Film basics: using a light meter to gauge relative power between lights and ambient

Today we're going to talk a little bit about how to use a light meter to measure the value of multiple lights relative to each other. Now, when I'm lighting these videos, I'm actually doing this alone and I'm just shooting with a camera on a tripod. However, if I want to measure the values of the lights, I can do that with a light meter and then set the exposure of the camera, since I can never look at the back of the screen to see if it's actually correct while I'm shooting. However, if I use a light meter, I can ensure that I know what my exposure should be. So we're gonna take a look at how to use a light meter to measure your key light, your shadows, and your hair or separation light as well. Now, we're gonna start with the shadows, which means we're gonna start by turning all the lights off, which looks like this.
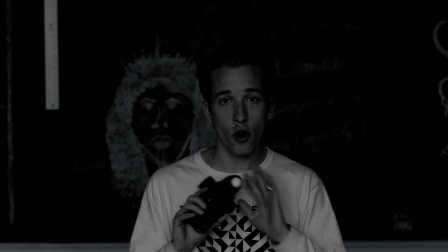(0:44)
Now, we're gonna start by taking our first reading with all the lights off except just the fill light from the windows in the studio.
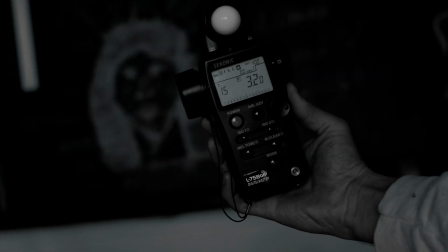(0:51)
So I'm gonna place my meter where my face is and take my first reading, which is a 1/15 of a second at f3.2 with an ISO value of 400.
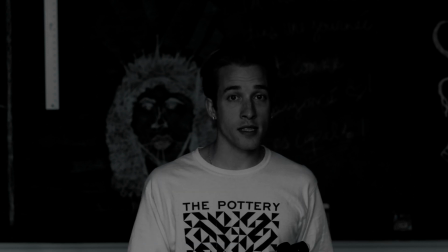(1:00)
Now, I want to add some separation, so I'm going to add a hair light.
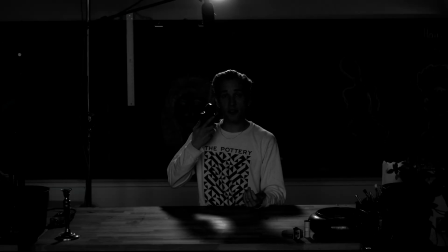(1:04)
And so I'm going to take another meter reading of the light that's falling on my head to separate me from the background.
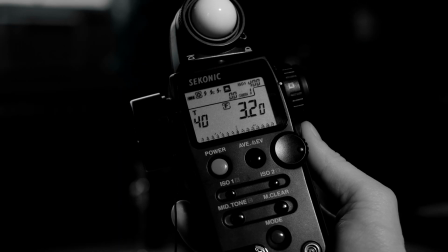(1:10)
And that's metering at about a 1/30th of a second at f3.2 for ISO 400.
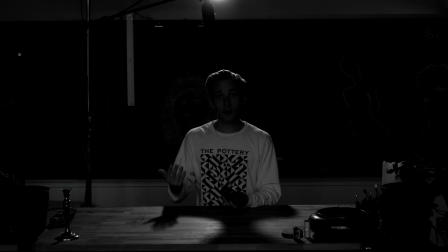(1:15)
So it's a little bit above the ambient in the room, and so that gives me a little bit of separation and some control over the element of the background. And so I can separate my body like that.
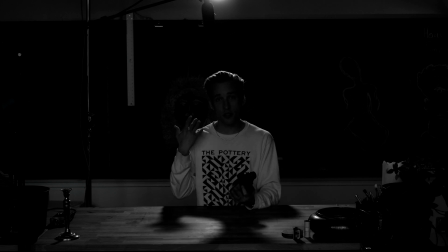(1:27)
Now next we're going to turn on our key light, and when I turn this on, I'm actually going to turn the hair light off for a second so we can meter just that and we don't have spill coming in.
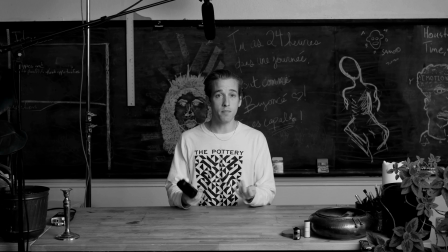(1:35)
So now we have the key light turned on and it's obviously much brighter. So I'm going to take another meter reading where my face is, and the light for this is now at about a 1/60th of a second at f3.2 for ISO 400.
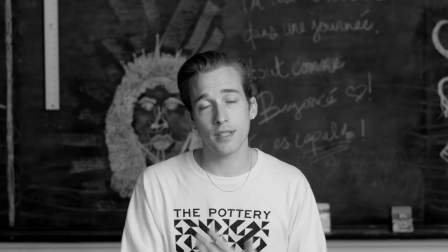(1:50)
So I'm looking at the same aperture value and I'm just looking at the difference in time to give me an idea of how much light is there.
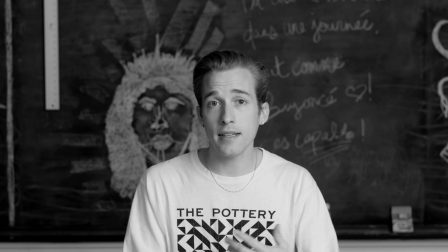(1:56)
So my key light is several stops above the hair light. So you'll see when I add the hair light, it changes and now there's some more balance in the image.
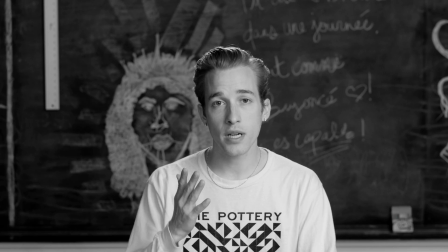(2:08)
Now I can add it all back together. You can see some separation on my hair, but it's not as bright as my key light.
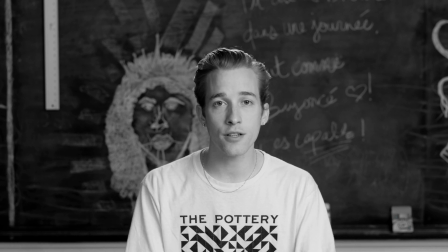(2:16)
And this is what helps create those layers of texture and detail in the image. And that's how you can use a light meter to see the relative balance between your lights and know how to set your camera's exposure. Because even though I can't see this, I know that this is properly exposed. And that's how you'll be able to translate this concept to using flash with film cameras. This is just the building block of how it works. So I hope you'll continue to watch, and in a later video, we'll show you how to take the next steps with flash.